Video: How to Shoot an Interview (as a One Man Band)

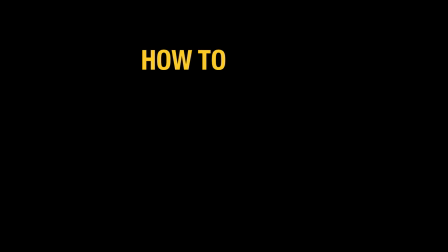(0:00)
In this video, I'd like to show you how to shoot an interview as a one-man band.
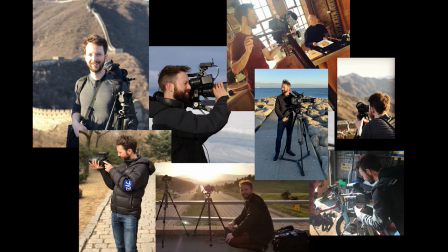(0:03)
Now, over the past 10 years, I've traveled all over the world filming interviews for broadcasts, TV, commercials and corporate. And one thing that always remains true is that the interview is the backbone of any video.
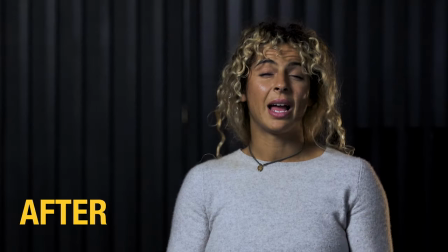(0:14)
So in this video, I'd like to show you six simple steps that I've broken down to help you shoot more professional and cinematic-looking interviews. When it comes to an interview, one of the first things I think about is the location. So I like to recce a few different locations to find somewhere that's ideal. So when I go into any location, there are three things that I look for in particular. The first is the audio. I like to make sure there are no background hums like air conditioners or background music. The lighting. I want to be in control of the house lights so I can switch them off if I need to. And set dressing. You can see this place is really cluttered at the moment, but we can do a lot with it. We can clear the space and that's what we need. Next thing I'm going to be looking for is my camera placement and my frame. So I'm going to make the most of the space.
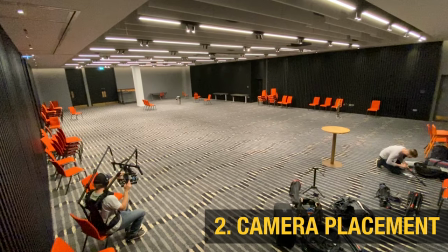(0:55)
I'm going to have my camera far back from the wall.
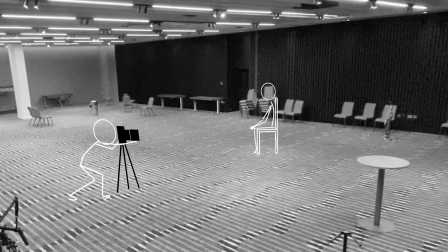(0:58)
I'm going to be having my subject somewhere around here in the middle and that's going to help create a nice shallow depth of field with a soft background So the further they are away from the wall the easier it's going to be for me to create that soft background look
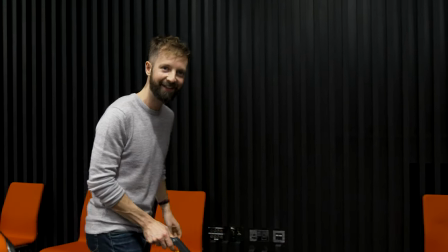(1:12)
So there's a number of challenges when you're working as a one-man band You've got a lot more to do yourself But it's important
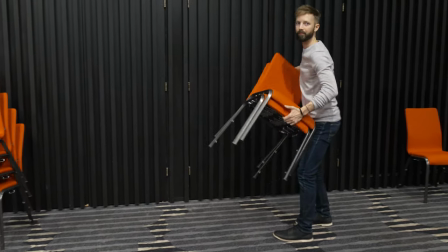(1:17)
that you focus on the things that really matter So for one you want to get rid of any rubbish and at the end of the day The only thing
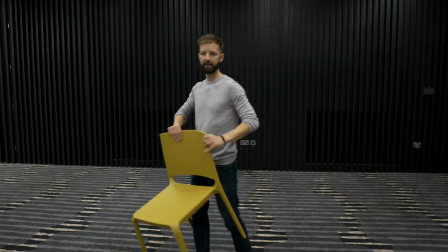(1:23)
that really matters is what you're going to see in the frame The next thing is to put the interviewee, put the subject, in place,
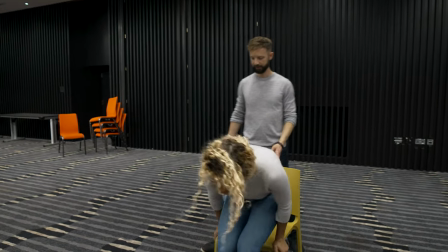(1:30)
so Pania, who we're going to be interviewing today, if you'd sit here, and I've distanced her nice and far away from the back wall.
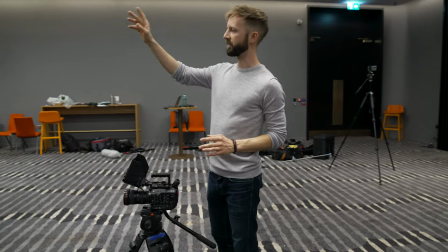(1:37)
I don't want to be capturing the ceiling or the floor in this shot,
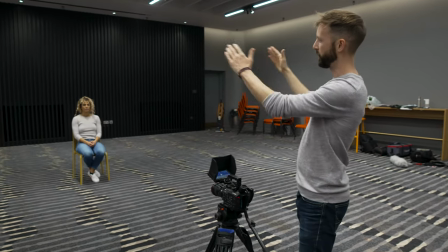(1:40)
I want to have a look almost like she's in a spotlight with a black wall behind, so I'm going to need a longer lens,
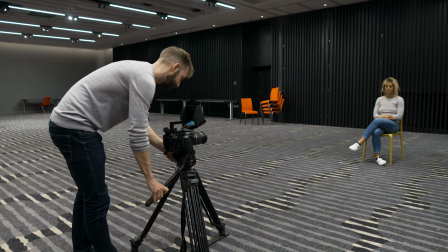(1:47)
that's the next thing. What I can do here is I can move the camera in closer to get a tighter shot,
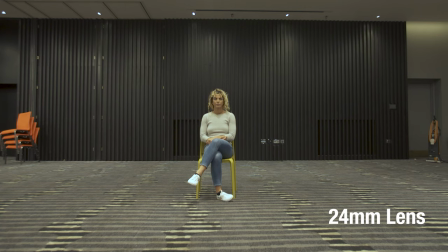(1:53)
but that means being on a wider lens and in doing that you're going to see more of the background
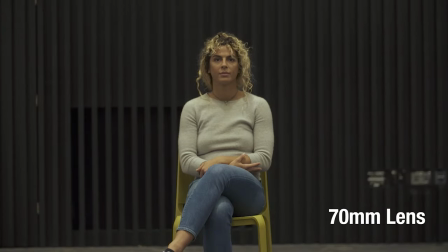(1:57)
whereas if I come further back and I'm on a tighter lens then it's going to compress
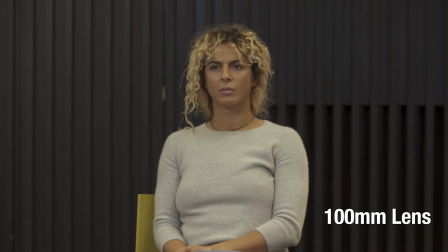(2:02)
the background and I'm going to see less of what's around her which is what I want for this shot.
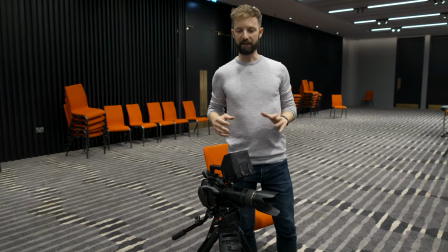(2:06)
One of the big challenges working as a one man band is that you need to be checking on the camera and talking to the subject
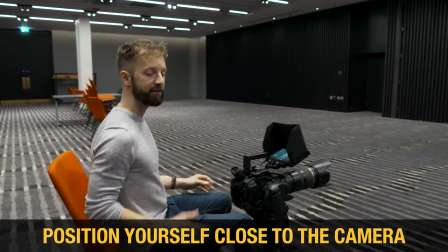(2:15)
so I'm going to be positioning myself as close to the camera and as close to the lens as I can,
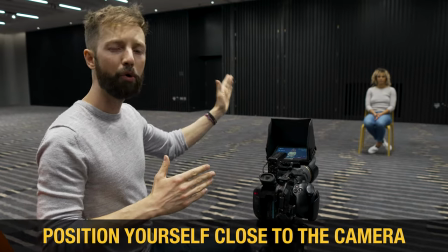(2:19)
which also means that the subject is going to be looking almost directly into the centre of the camera, into the lens, which is a good look.
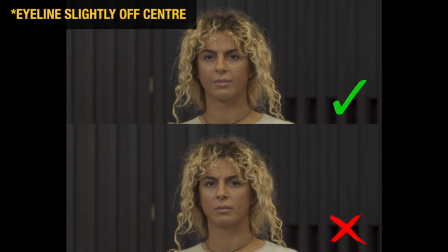(2:28)
I'm going to be sat right next to the camera, as close to the lens as I can, and I'm going to ask the interviewee to speak directly to me.
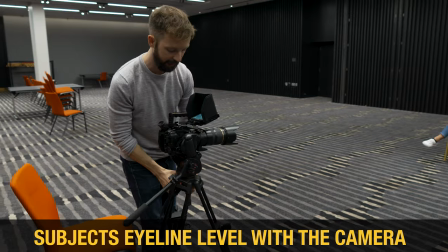(2:35)
So the other thing is I want the subject's eye line to be level with the camera, and also level with my eye line as well.
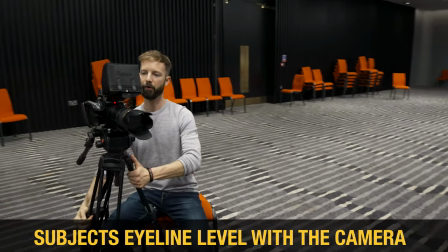(2:42)
It's going to look more natural, we don't want to be looking up at them or down on them, We're going to get a better look if we're at the same level.
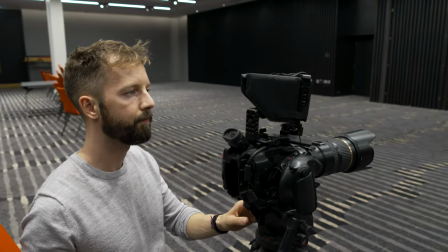(2:50)
Okay, so I'm fairly happy with the A camera now and the framing of that. So one of the best things you can do is have a second camera.
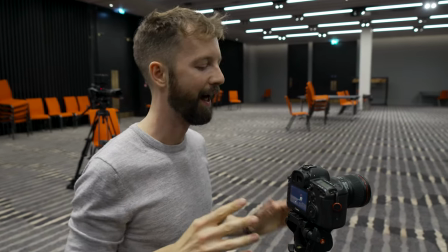(2:56)
It's going to give you a more professional look and it's going to make your life a lot easier in the edit.
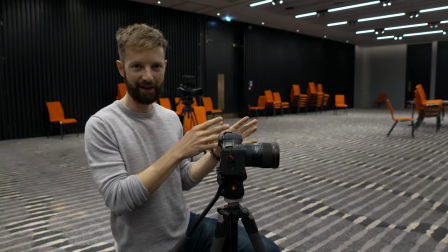(3:00)
Without a second camera, the problem you face is that if the subject hasn't learnt their lines or they're not saying exactly what you want them to say, your edit's going to struggle.
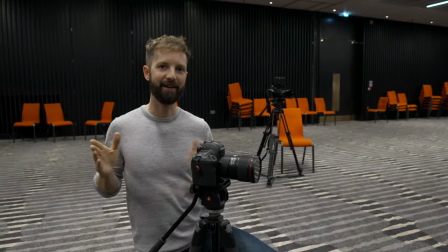(3:09)
You're going to have to jump cut between sentences and it's going to look messy.
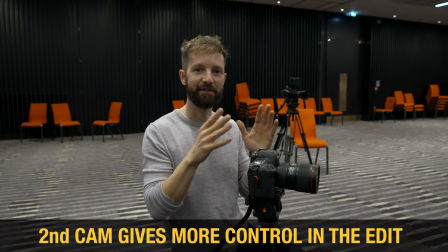(3:13)
The advantage of having a second camera is that you can get creative and you can stitch the sentences together and you have a lot more control in your edit.
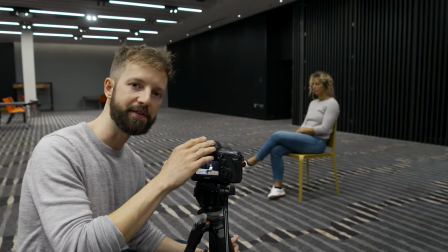(3:21)
One of the things that's very important that will help with edit as well is making sure that your shot sizes are very different. On my A camera, I've got a nice mid shot.
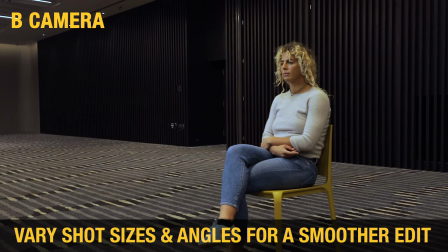(3:28)
On my B camera, I'm going to go for a wider shot. Now, I have the A camera as a mid shot because I want to be able to see their face.
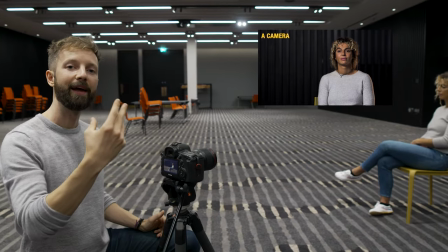(3:34)
I want to see them looking at the viewer.
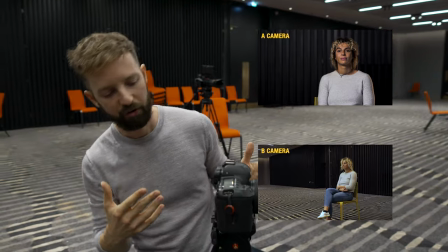(3:37)
Whereas this B camera on the wider shot, it's just going to help creatively, give us some options, and it's something to cut away to.
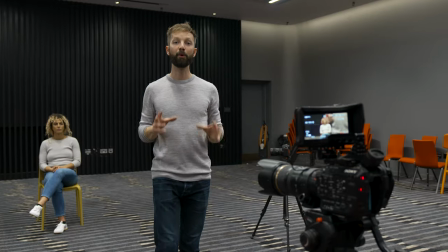(3:44)
It's not really the main focus of the film. Something important to keep in mind at this point is the 180 rule,
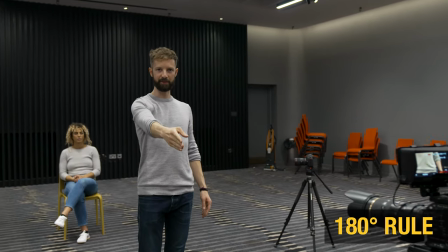(3:49)
which is where you need to draw an imaginary line between yourself, where you're going to be sitting, and the subject, and keep both of your cameras on one side.
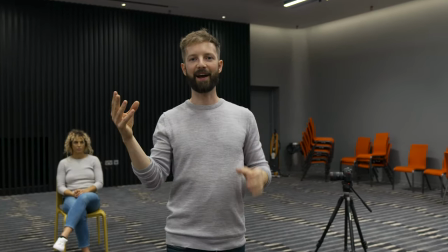(3:57)
If I was to put a camera over to the other side of the line, then I'm going to have the subject looking one way in one shot, and another way in another.
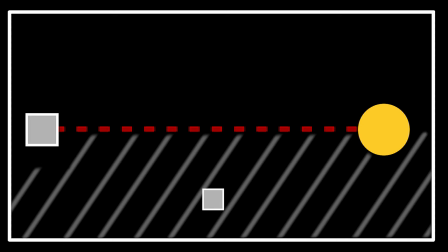(4:03)
Draw a line between you and the subject, and keep both of your cameras on one side.
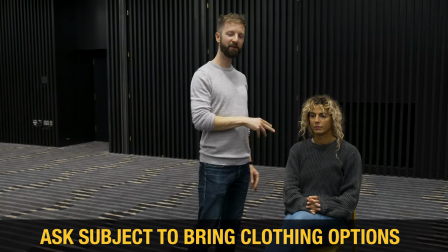(4:09)
Top tip is whenever you're shooting an interview, always ask your interviewee to bring a change of clothing. a couple of options to wear on the top half.
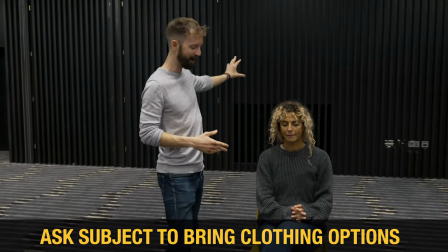(4:16)
It's really useful. So you can see here, black background, dark gray top, not a good idea.
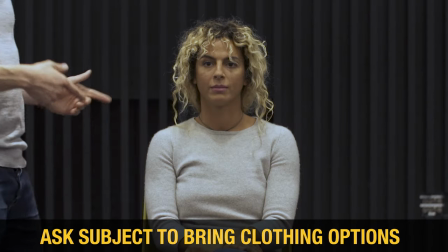(4:21)
So I asked her to bring a change and this is a much better look. This is what we need. So happy with the camera setup.
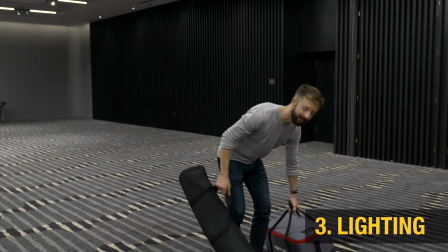(4:26)
We've got both in position. Next thing is the lighting. For this, we're gonna do a basic three-point lighting setup.
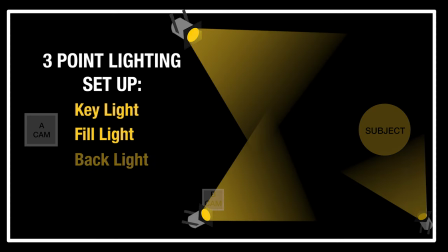(4:32)
So we're gonna have a key light, a fill light, and a back light. So the first thing I'm gonna do is set up my key light.
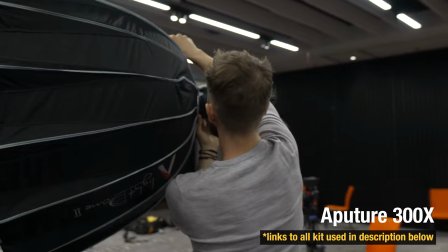(4:38)
So this is the Aputure 300X, which is a bi-color light. super useful because you can change it between daylight and tungsten.
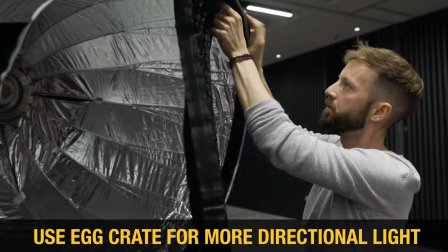(4:46)
I'm just putting this crate on here which is very useful because it will stop a lot of spill.
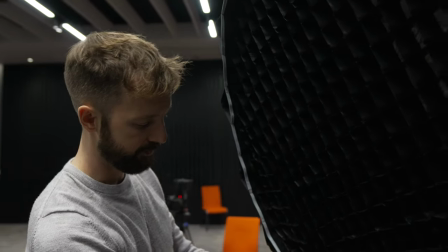(4:54)
It will just make sure the lights a bit more directional. I like having a big soft light for an interview, always makes the subject look good.
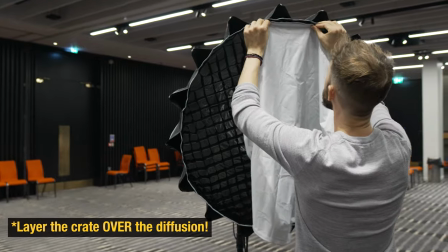(5:02)
So once the crates on I'm gonna add some more diffusion. Something always worth having is an extension cord.
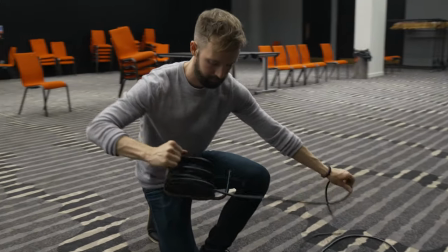(5:10)
Too many times I've forgotten it.
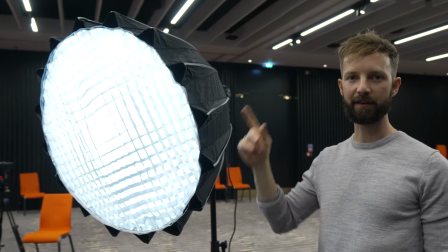(5:12)
So I've got my key light set up but before I do anything I'm going to turn off the house lights so I can really see what this light is doing.
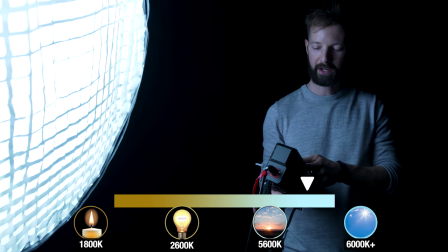(5:20)
So the nice thing about this light you can change the colour temperature so we can
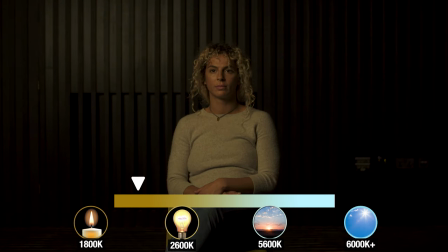(5:25)
go from warm tungsten up to nice
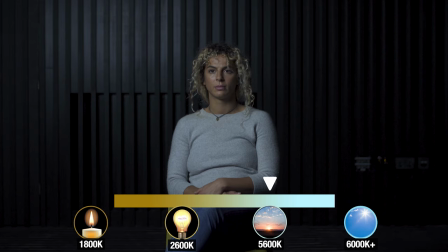(5:31)
blue daylight and what I'm going to do at the moment is I'm going to keep everything
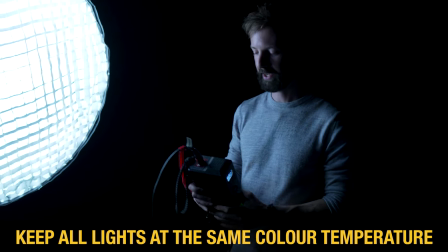(5:36)
at 5600 Kelvin which is roughly daylight and just gonna make sure that all the
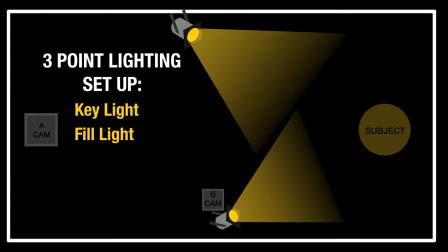(5:41)
lights are at the same color temperature. Okay so happy with the key light now I'm gonna be putting in the fill light which is just to kind of lift the other side of the face.
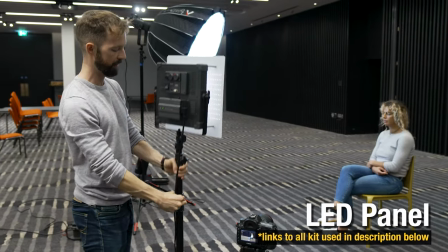(5:50)
My fill light I've got a basic LED panel again it's bi-color
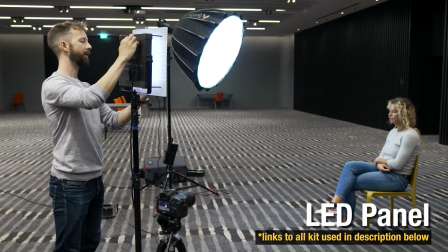(5:54)
which is handy so I can set it to daylight and it will match the other light.
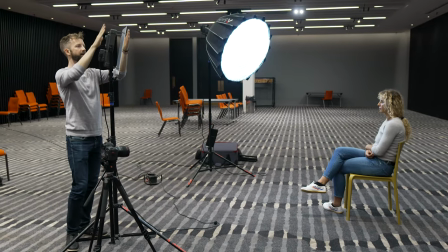(5:59)
So I'm gonna have a quick look what that looks like without the house lights on.
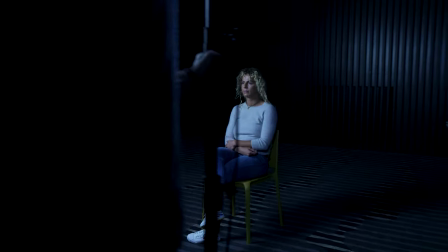(6:03)
So that's just key light and as we bring in the fill light you can see just lifting the other side of the face a little bit and now the backlight. The purpose of the backlight is just to give a little bit of a fill on the back of the head and shoulder. It lifts the subject from the background, makes it look a little less flat, brings them away from the wall.
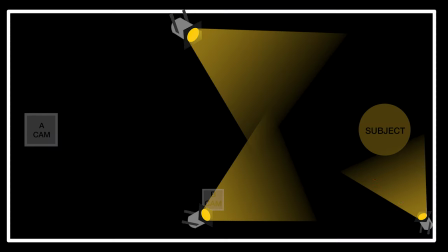(6:24)
I like to angle the back light in line with the key light but from the other side of the subject.
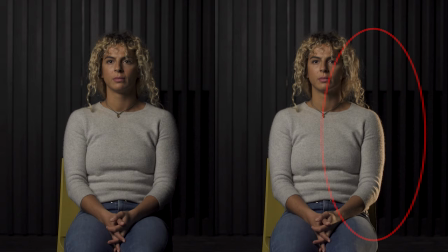(6:31)
It just adds a little lift on the back of the subject, brings them away from the wall and makes the shot more dynamic.
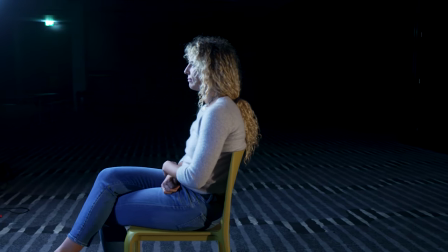(6:38)
And I've gone with the tungsten backlight here just for creative effect, it just adds a little bit of color, a little bit of something extra into the shot. Okay so this is what it looks like with no lights on, now we've got our key light on,
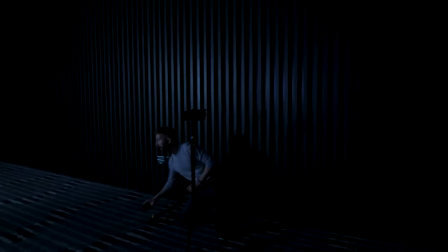(6:51)
we'll put the fill light on and the backlight. We'll see how that looks.
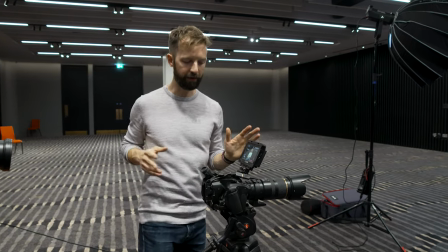(6:58)
Okay so we've got the camera set up, everything's in position and happy with the lighting. Now the next thing is to run through some checks on the camera to make sure the camera is set up correctly.
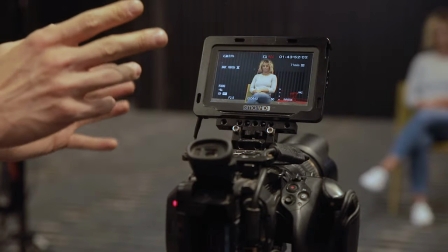(7:07)
First thing I'm gonna be looking at is the aperture or the f-stop. So I like to shoot an interview at a low aperture, around 2.8, that's the sweet spot for an interview. If you go any lower down to the f2, you run the risk of them moving out of focus when they move their head and a higher aperture number
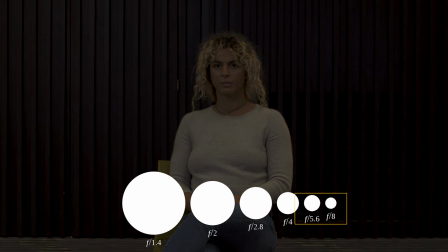(7:25)
like f6.3, 7.1, you can see we're not letting much light into the lens but a lot more is going to be in focus.
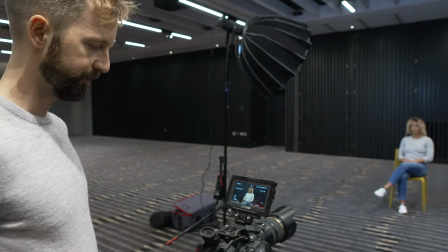(7:34)
So f2.8 is a good sweet spot for an interview like this. So the next thing I'm going to check is the framing and you can see this shot is looking okay but it's not great.
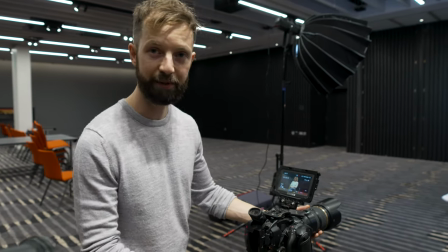(7:43)
I don't think it's particularly nice to show someone's lap in shot and I want to make this shot a little bit
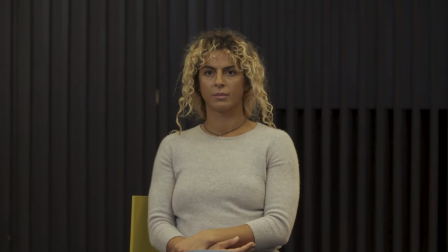(7:48)
more intimate so I'm going to come in so it's sort of from the top of her head down to her waist.
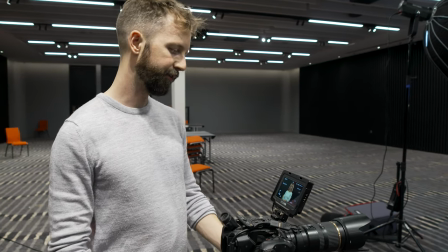(7:53)
One of the things to look out for is not to give too little or too much headroom.
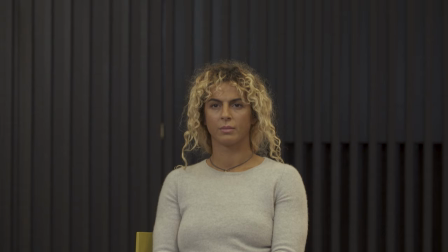(7:57)
So too little headroom and you'll be giving them a haircut, too much headroom and makes them look a little bit small in frame.
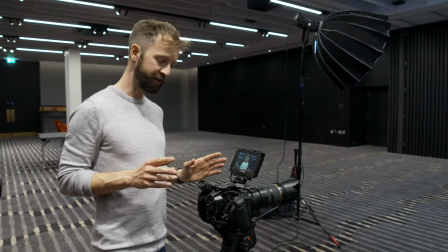(8:05)
In addition to this the rule of thirds is a really nice way to help you frame your image.